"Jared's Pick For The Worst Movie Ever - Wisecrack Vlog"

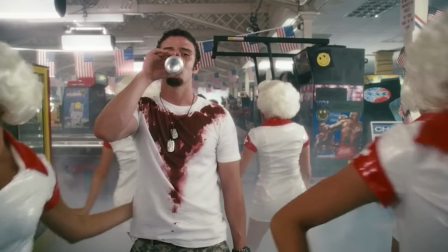12:19 Up until this point, there were no other musical numbers, nor did we really know much about Timberlake's character.
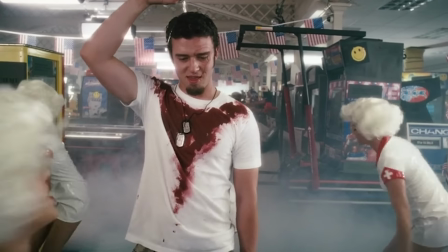12:25 Kelly once described this scene as the heart of the movie, which makes no sense, but whatever. This hurts me because moments of magical realism and otherwise realistic narratives are one of my favorite things in movies.
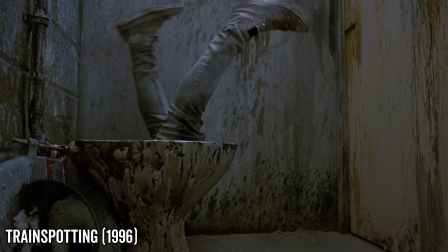12:36 This scene in Trainspotting works so well, partly because it's a visual metaphor for heroin addiction.
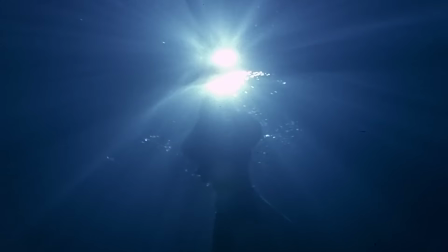12:42 It drags you to the depths of squalor, but also allows you to experience serene beauty.
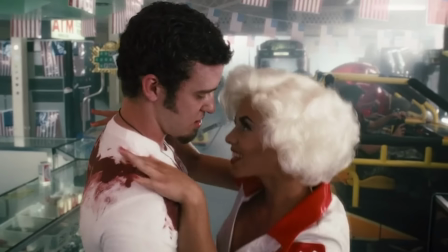12:48 This moment in Southland Tales, however, just feels random and try-hard. Now some of you may be thinking that The Room also falls under this rubric of high ambitions but poor delivery. It, after all, aspired to be an emotional Tennessee Williams-esque narrative, and ended up being, well not that.
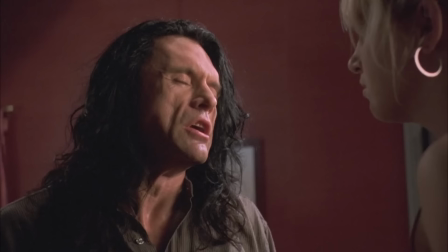13:06 You are lying, I never hit you. You are tearing me apart, Lisa!
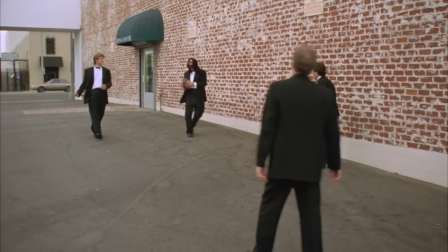13:10 But here's the thing. Watching The Room is fun.
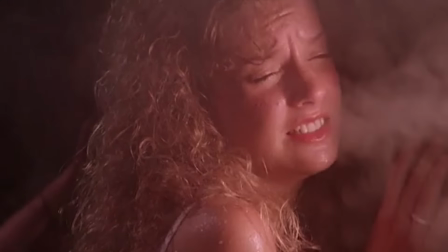13:14 Similarly, Troll 2 may be incompetently made, but if it can sell out a revival theater and people laugh their asses off the whole way through,
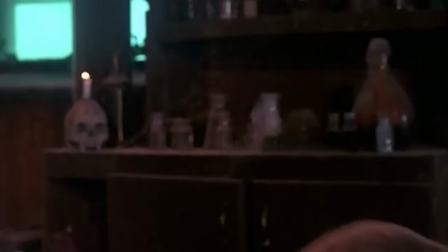13:21 it's clearly sparked joy and can't possibly be the worst movie ever. But Southland Tales isn't even laughably bad. It's just bad. In fact, it's the kind of bad where you're either constantly rolling your eyes or feeling bad for the filmmaker. You can see the ambition, you can see the try-hard, and honestly, you just feel a very slight sinking feeling in your stomach every time something that's supposed to be funny or profound fails to land.
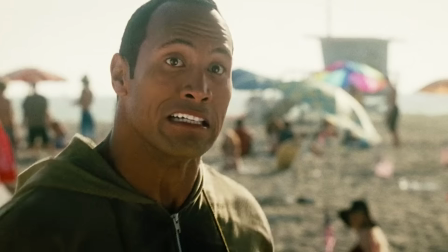13:46 If you don't let me suck your s**t!
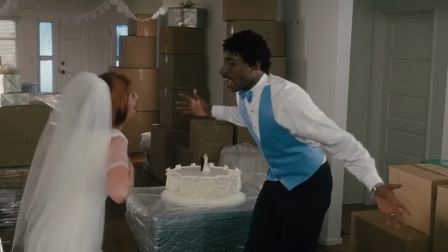13:51 To me, the worst movie ever made is an honor reserved for a film that makes you sigh more than it bores you.
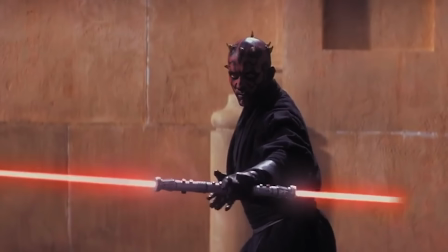13:57 It's not so bad it's good, it's not fun to watch ironically, it's not fun to watch under the influence of any substances. It just hurts. It hurts bad enough to scare aspiring creatives from getting too ambitious, and that to me is a tragedy. Anyway, I'm curious to hear what some of your picks for the worst movie ever made is. And do you agree with my distinction between bad movies and tragic movies? Let me know what you guys think in the comments, and before you go, I want to give another shout out to our sponsors over at Honey, because who doesn't like free money? Just download the extension from joinhoney.com slash wisecrack to start getting access to discounts and promo codes on stuff you buy online. And as always, guys, thanks for watching, peace.